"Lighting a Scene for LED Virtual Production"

Behind me is our brand new studio LED wall. I'm pumped. Last week we set-decked it with this awesome Western fence. Today we are going to be lighting a scene for LED virtual production. The first thing you gotta do is establish what your angle is, where your camera's gonna sit, and what you're going for, really. But there's two steps on virtual, cause you need to change the camera, but then you also need to change the virtual camera so the background matches up to what you wanna shoot.
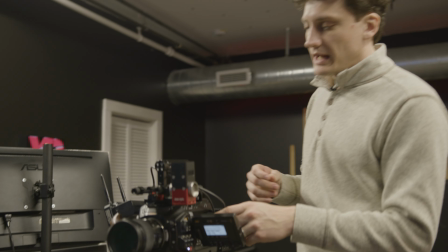0:29 Let's move the camera first the type of shot that I'm imagining and I'll roll camera here so you guys can see kind of what I'm looking at is
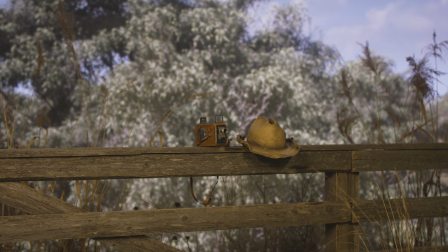0:36 Something that shows off our fence So a wider shot taking up a whole lot more of the LED wall than like a tight shot What
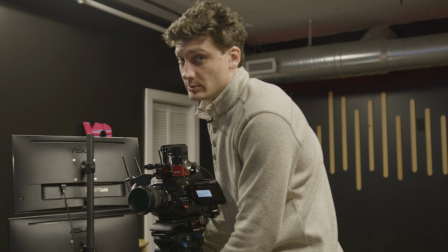0:43 we're gonna do is we're just gonna start picking up this camera Be careful about all the cords because we got like 800 different things plugged in
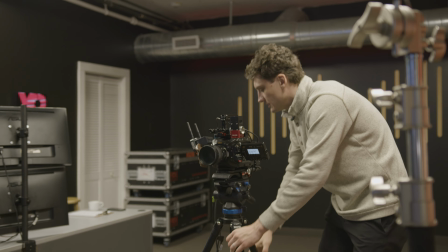0:50 here I'm on a 50 which I'm gonna keep it on a 50 move around the studio pick out a shot that I like and so let's just
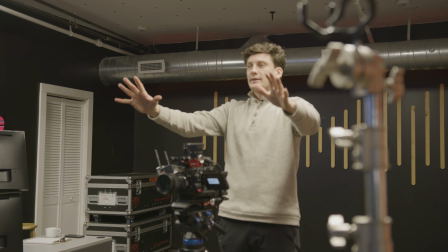0:56 say for sake of being super easy, let's do a straight on establishing shot that shows the entirety of the fence.
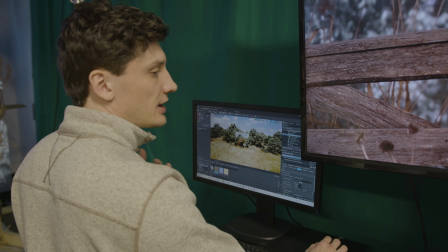1:04 That's good. Now we're going to change the virtual camera. So for this shot for the background, I want it more to be like a prairie plains type situation.
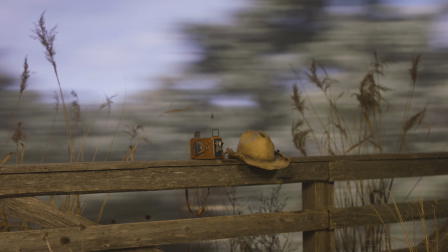1:12 So I'm going to rotate our frustum. As you can see, it's rotating live on the wall as I'm moving it in engine.
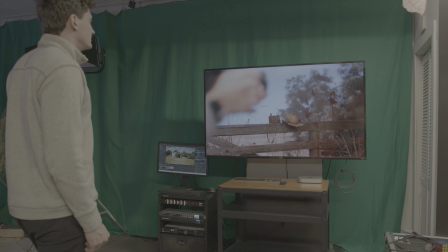1:17 I have my monitor here. I'm going to look to see what I'm seeing. That's okay.
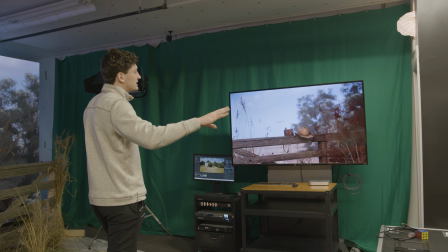1:22 Actually, I do like the idea of having the trees on the right because then we'll have like motivation for a darker side to the face.
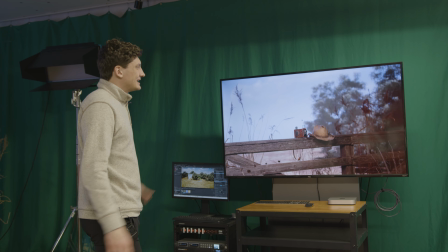1:30 The sun is going to be on this side. So let's I'm going to tweak it a little tiny bit but then we'll go from there.
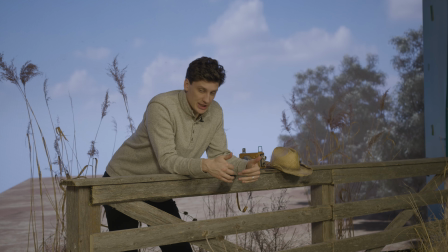1:37 All right so I think position and kind of actor position has been set. It looks like this.
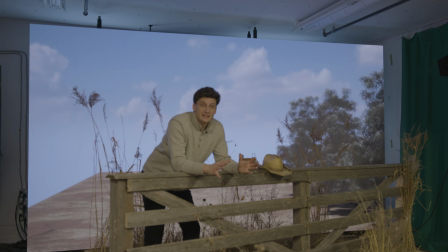1:44 We got to light this thing. So one thing that I like about this scene is that we have some motivation on this side with darkness.
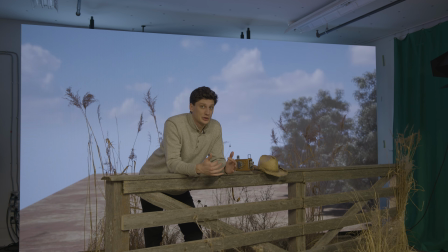1:52 On a virtual set, if it's not lit correctly, it looks like a virtual set.
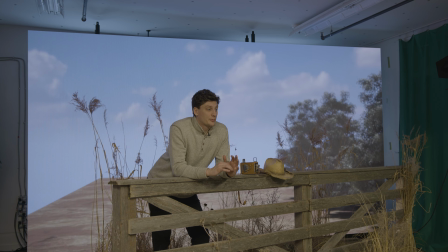1:56 What we're gonna do first is simulate the sun, because that's gonna be our primary source of light, and in this scene in particular, the sun is gonna be right in this direction, direct light.
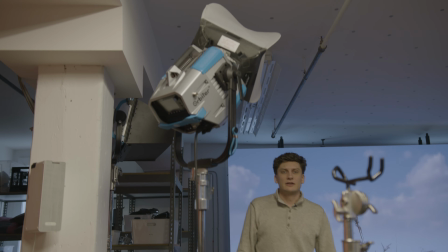2:08 So, what I'm gonna do is I'm gonna take this orbiter, I'm gonna eventually get a stand-in, turn it on, and see where we land with it.
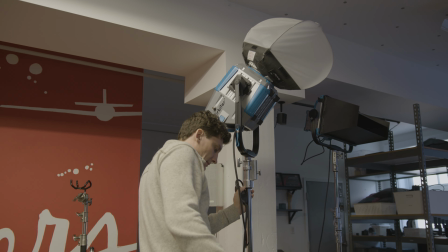2:15 Let's say our sun is kind of located.
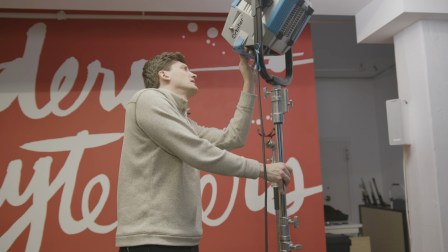2:20 Color temp a little bit brighter. It's out the soft box. I'm gonna do it. The fun thing about having a studio like this, there's no consequences. We can just come in here and we can play and we can try a bunch of stuff. Nobody's waiting on us. Nobody's like, hey, we need the shot in like, you know, five, 10 minutes. If you want more videos like this, subscribe and tell us below what kind of scenes you want us to simulate, shots in a movie that you want us to recreate, because that is kind of what this space is for. You can use any light you want. I understand that not everyone has immediate access to a sky pedal in an orbiter. I'm very lucky that my boss is behind the camera, so. Any light works. I just was mentioning that it was an orbiter because I like using it.
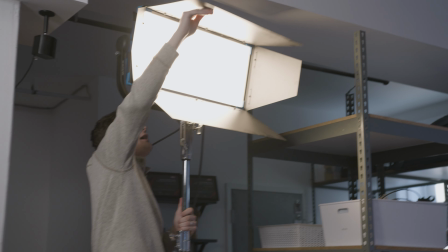3:07 Okay, anyway, we got some supplementary light here because the sun obviously isn't just like a source beam of light.
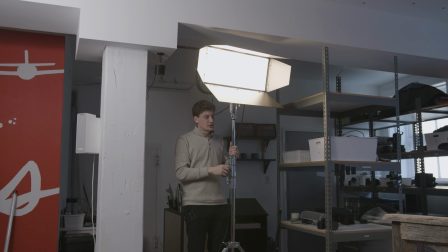3:13 It's like a huge wrap-around situation. We're just trying stuff. This might not work.
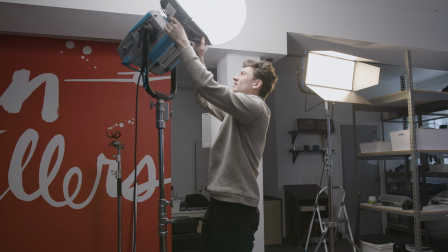3:19 I might blind myself in the process here. Okay.
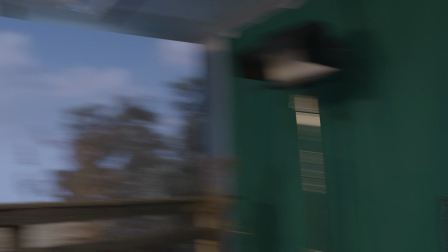3:25 Woo! Again, we're just building off of stuff. Slowly, slowly, we're building off of stuff.
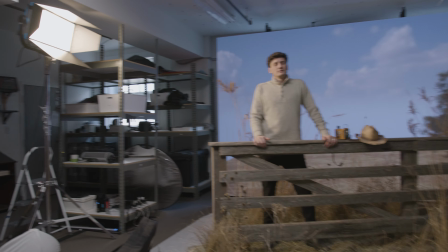3:30 Using the balance of the ceiling. The ceiling's white. It's amazing. Um...
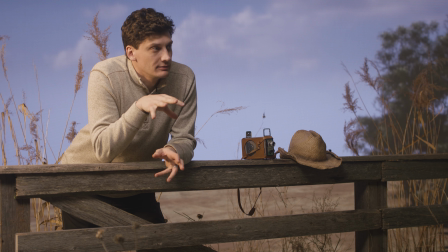3:35 Now I'm getting a little bit of early morning light. It'd be interesting. We could go for that.
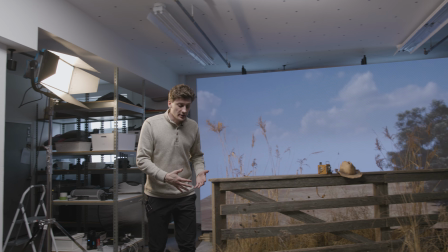3:41 But this is what you do. You go back and forth. You balance it out. This is the process.
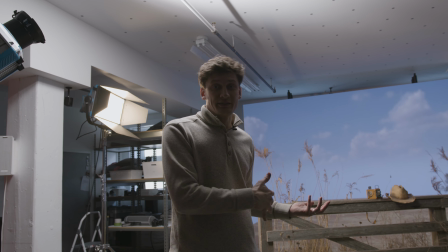3:45 We're just taking a little bit more time because we've got the time that Again is what this is for.
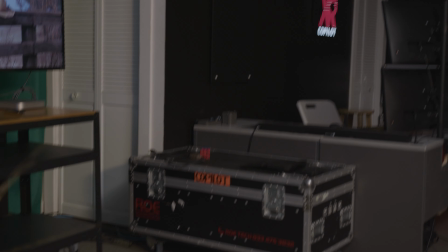3:52 Oh He's a standing and a cameraman.
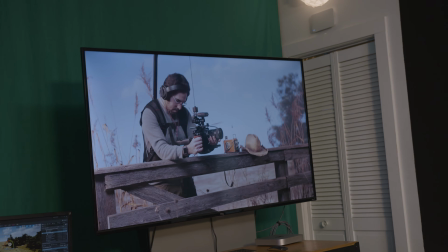3:54 Look at that Wow double duty over there This is like our first setup on this on this wall since we set up this studio wall One thing I think we need to do moving forward is kind of bring our sets a little bit
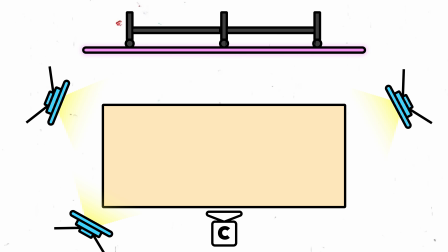4:07 Closer off the wall so we're not getting that pixelation that I'm getting in this camera which I'm not getting on the display monitor which is interesting
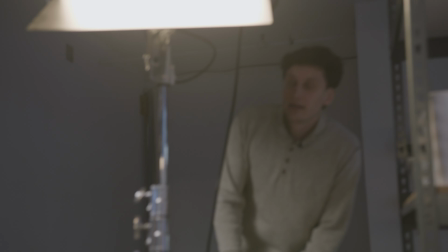4:17 okay so let's do something crazy pretty warm color temperature out of this light an early morning vibe like I was saying before so 5,000 Kelvin for
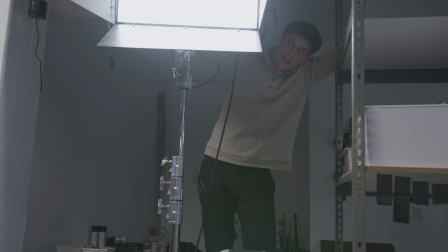4:26 everyone at home we've got middle of the day now I'm gonna drop this baby down to
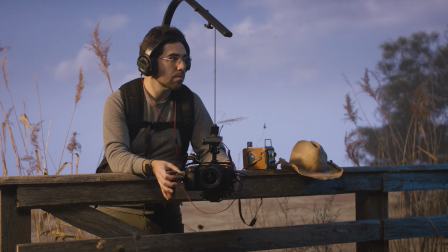4:31 3200 early morning that's cool huh all right let's Let's go early morning.
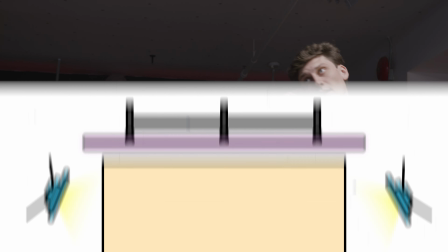4:37 Okay, like I wonder if we go super blue light on this side.
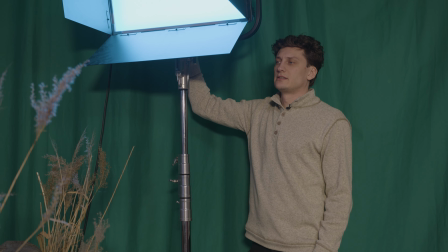4:44 That could be pretty interesting. A little full saturation on this little baby. This is kind of fun. It's like moonlight almost.
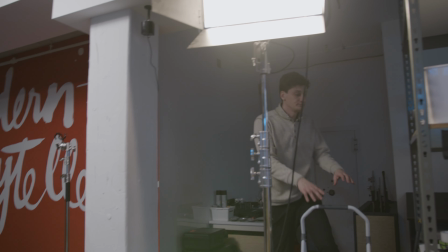4:49 It'd be a little bit extreme. We've been lighting for about 10 minutes I'd say.
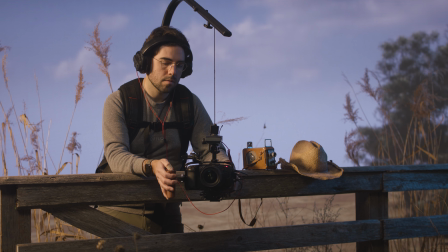4:55 And what we've landed on so far is like we're gonna do an early morning scene. Already looking at this, I'm gonna turn this intensity down.
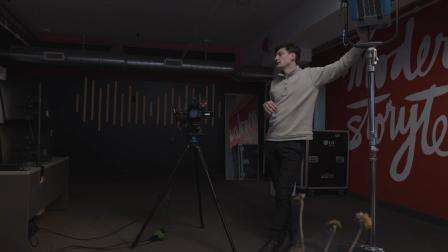5:03 Yeah, I like that a lot. And now what we're gonna have to do is go back in engine and we're gonna change kind of the brightness and the time of day. Blue moonlight is fading, but the background right now is telling me it's high noon, so we're gonna figure that out.
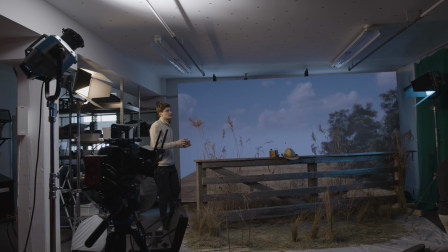5:20 Can we make the sky darker? Is that possible? And one of the push-pulls of this setup is as I
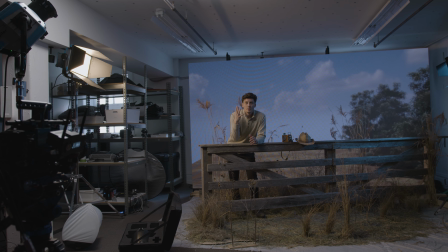5:28 get dialed in on this side with how much intensity I want, I need to
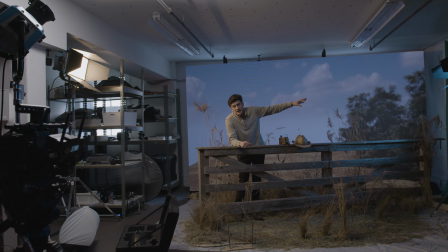5:34 dial back my intensity on the blue side finding the balance that we want
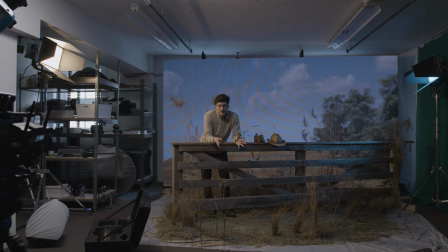5:39 pretty close for initial key lights at least you can help my cattle for
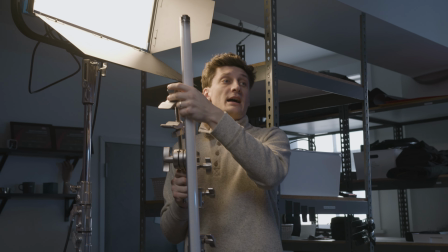5:44 the morning and I do like how dark my face is on this side all right well as the unreal masters over there sort out the sky because I kind of want it to be a little bit deeper early morning blue light one thing that I think this shot is missing is like more of like a wrapping light just on the sun side. Got a little tube light, cartelini clamp.
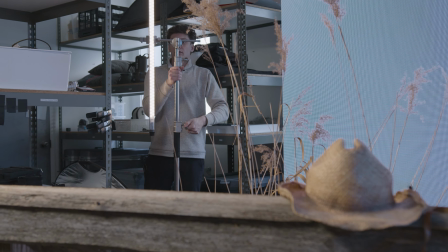6:05 I'm going to kind of fine tune this to this sun side.
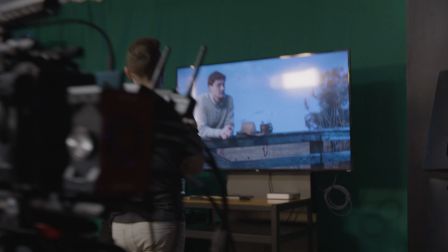6:11 That's actually, I kind of like where that's at. Yeah, let's go up just a little bit.
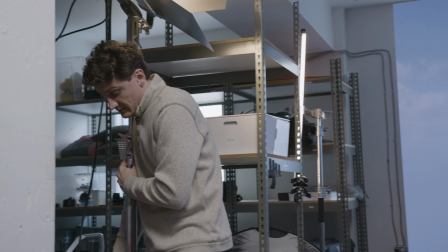6:17 Now if we slide this guy. I'd say get behind the thing. Sarsaparilla. One thing that I want is a little bit more foreground, but we're on a virtual set, so we can literally do anything.
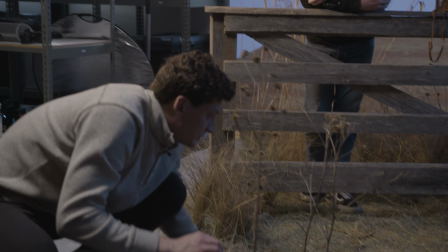6:33 And I can actually just pick this stuff up
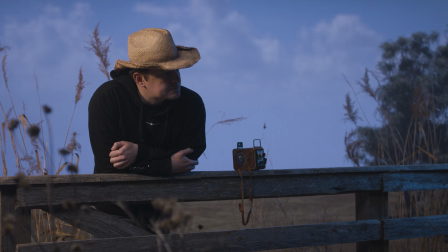6:37 and manipulate that foreground. I actually like that quite a bit. So I think we're here. We've basically landed on a morning scene with a farmer. Looking out on his field, sun's still coming up. It's low in the sky, so we've still got some moonlight. And let's see how well Sarah Heave can act.
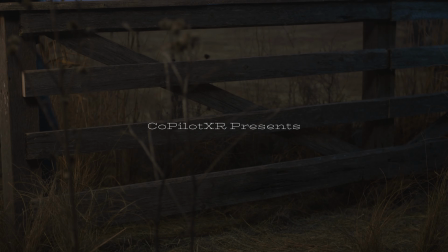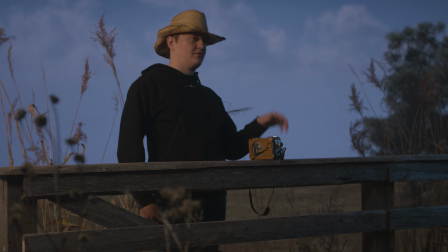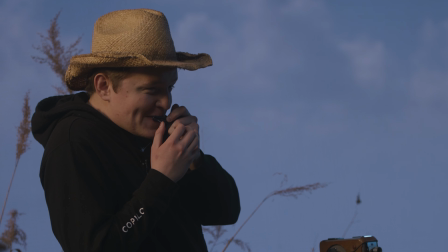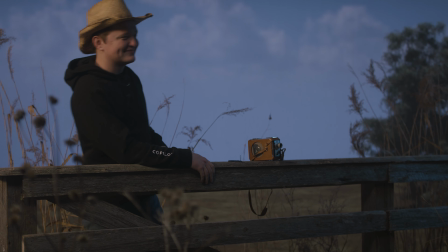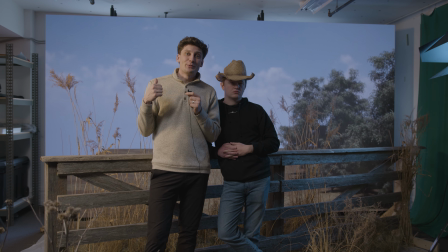7:15 So as you can tell, lighting for virtual on an LED is difficult because you have so many different factors.
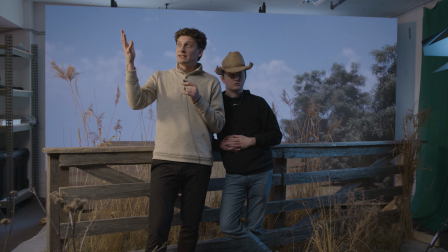7:20 How bright is your screen gonna be? What are your settings in the engine? And, of course, how do you use your set lights?
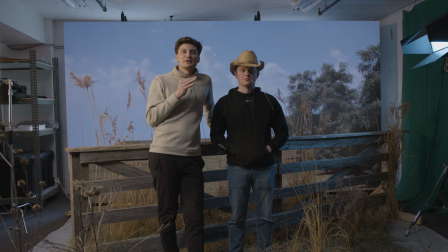7:27 And every case is different. Thank you for joining us for this short tutorial. We're gonna be making a whole lot more on this LED wall.
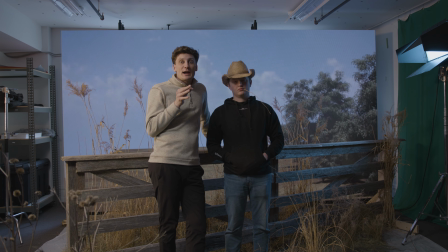7:33 So stay tuned, subscribe, and we'll see you in the next video.